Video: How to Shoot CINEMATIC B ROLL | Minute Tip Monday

What's going on, guys? My name is Petros and this is Leon Unity, the creative community for filmmakers, storytellers and visual artists. So, this is another Minute Tip Monday.
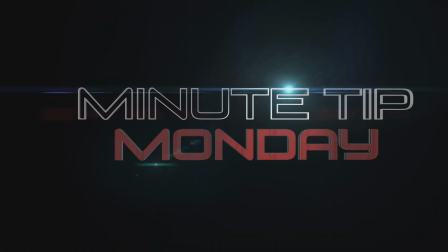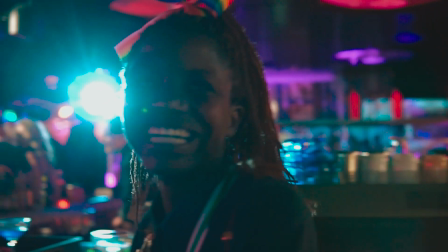We have just finished from the YouTube Pre-Pride Parade, which is held at YouTube Space London. It's a lot of fun, and one of the most important things we did today was we went around and we shot a whole bunch of B-roll of the party. And one of the most important things about B-roll is basically having a subject. So today we mostly used Sonia, who you can find as Sonia Double G on YouTube. Double G. Yeah, Double G. You ready? All right, so ready. Ready, set, go. Yeah, slight problem with that. Basically, when I was initially recording this, I didn't quite realize just how loud it was outside. Add into that the fact that the battery was failing on the microphone, and the next bit turned into something of a mess. So here is my attempt to redub that entire section. On with the show.
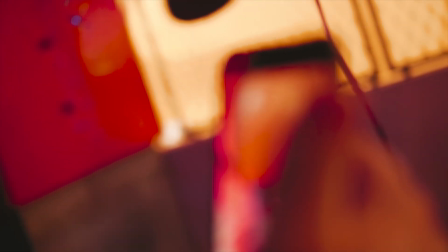So cinematic B-roll.
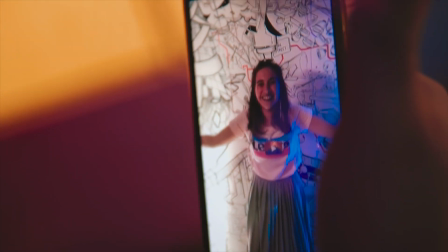There's a few things I like to include with B-roll because its main purpose is either for establishing a scene or transitioning between scenes.
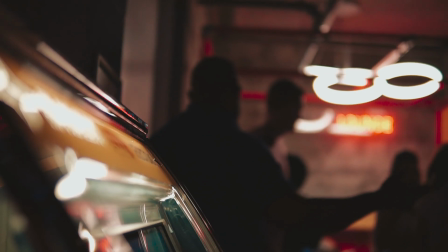Like with anything in cinematography or storytelling, B-roll has to be about the story that you are telling.
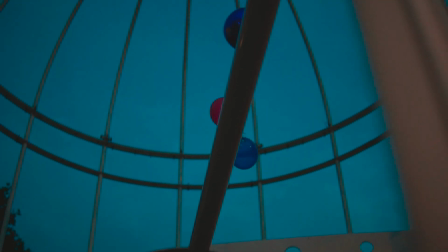And so if it is a transition from one scene to the next, you want to be telling that story. Now there are a lot of similarities between cinematography and screenwriting.
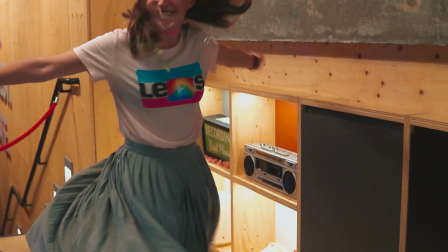Two of them that I think are really important, especially when it comes to B-roll, is depth and movement.
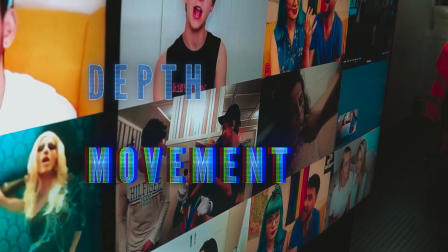In screenwriting, you have depth of characters and movement of the plot.
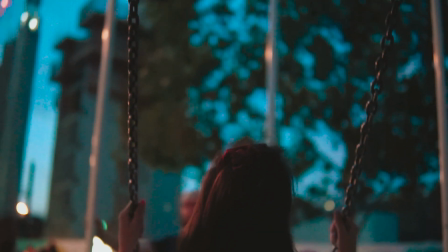In cinematography, you want to create similar emotions by moving the camera.
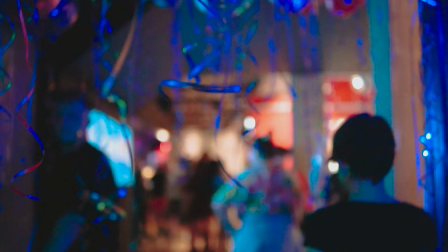This creates an energy which creates emotion for the audience.
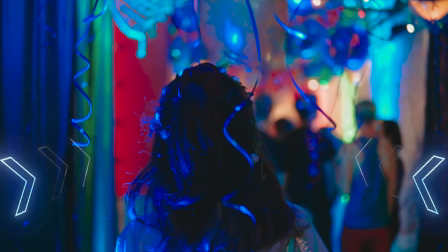You can do things like tracking a subject down the corridor or following them around,
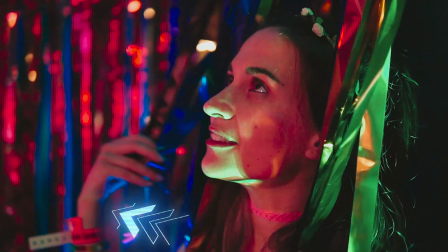moving around them in a 360 or an orbit.
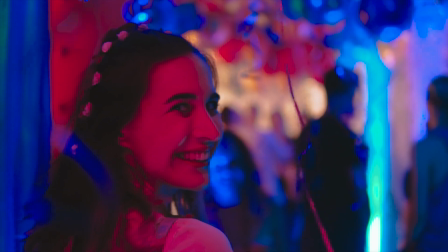If you follow a subject moving, everything is moving around them except the subject, who seems to stay focused in the frame, and that can create an emotion.
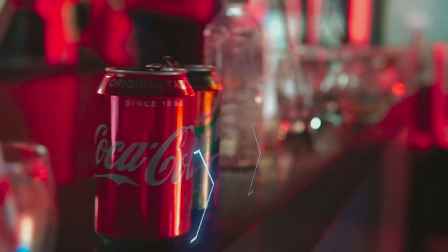And for depth, you've got to remember that your camera shoots in 2 dimensions, so to create depth, you need to have the 3rd dimension.
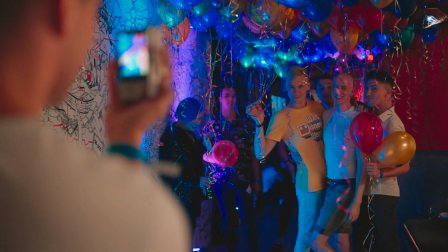So we're looking at having the subject close to the camera and a lot of depth behind them.
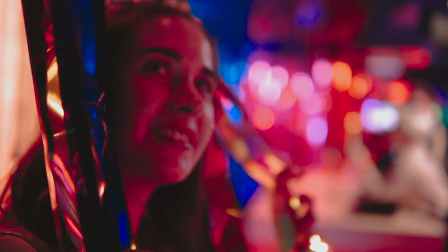This can create a shallow depth of field on almost any lens, and it can give us that truly cinematic look that we're looking for.
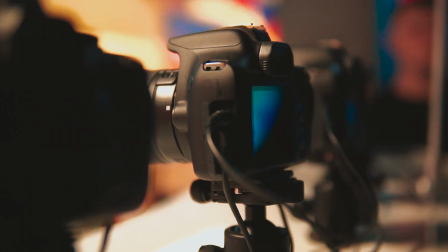To create depth, you can also use foreground objects.
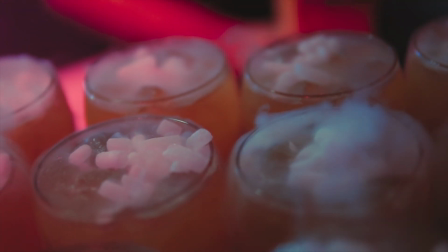If you're moving past a foreground object or moving close next to a foreground object, it creates a lot of speed, therefore creating more movement and more emotion.
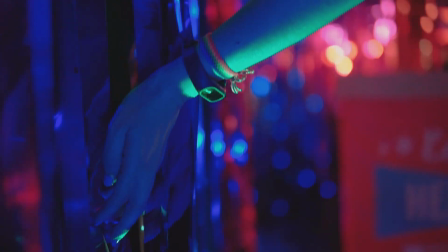If you have depth by having your camera close up to a wall and then panning out, that can create depth also.
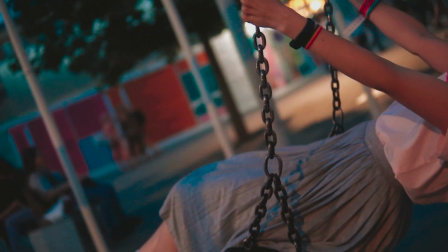Now the reason these two are important in B-roll is because B-roll has to set an emotion for the upcoming scene.
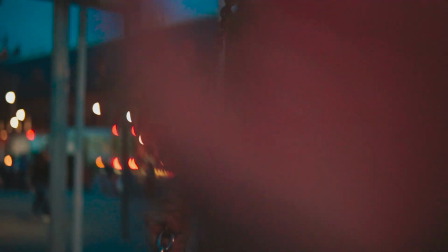Which brings us to the next point. Transitions. Transitioning between scenes, you can use anything.
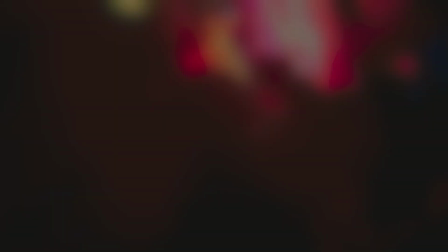You can cut behind an object, you can cut behind a pillar, a wall, whatever you want to do. And a good thing is to use the combination of all 3.
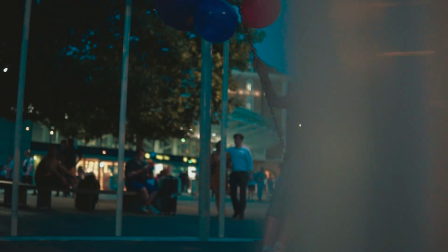Use movement, depth, and transition to create an emotional story using your B-roll.
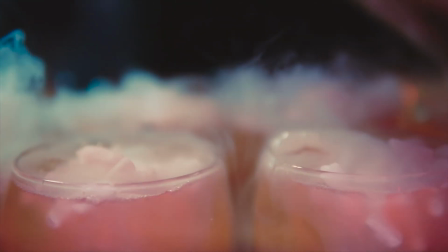Lastly, shooting at a higher frame rate allows you to slow the footage down and get slow motion.
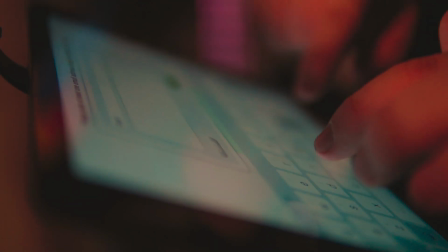Slow motion can be very dramatic for B-roll, and I find it very interesting because it creates this ethereal,
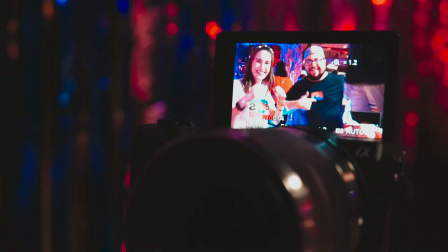very smooth style, which can be very good, especially when you're using the previous 3.
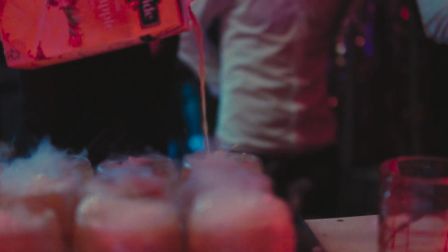My personal preference is 60 for people and 120 for fast-moving objects, such as when this guy is pouring the drink.
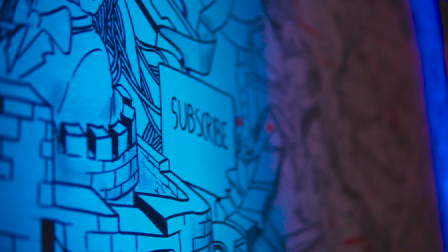And at the end of the day, with B-roll or any cinematography, what you want to be doing is creating emotion in your audience. Depth and movement. Depth and movement. That depth and movement are probably the 2 most important things, and transitions being the 3rd, basically. Transitions, so just going close to a place and just going close, so you cover the camera, and then you can transition and just cut to the next thing. A lot of your B-roll will always happen in the editing process.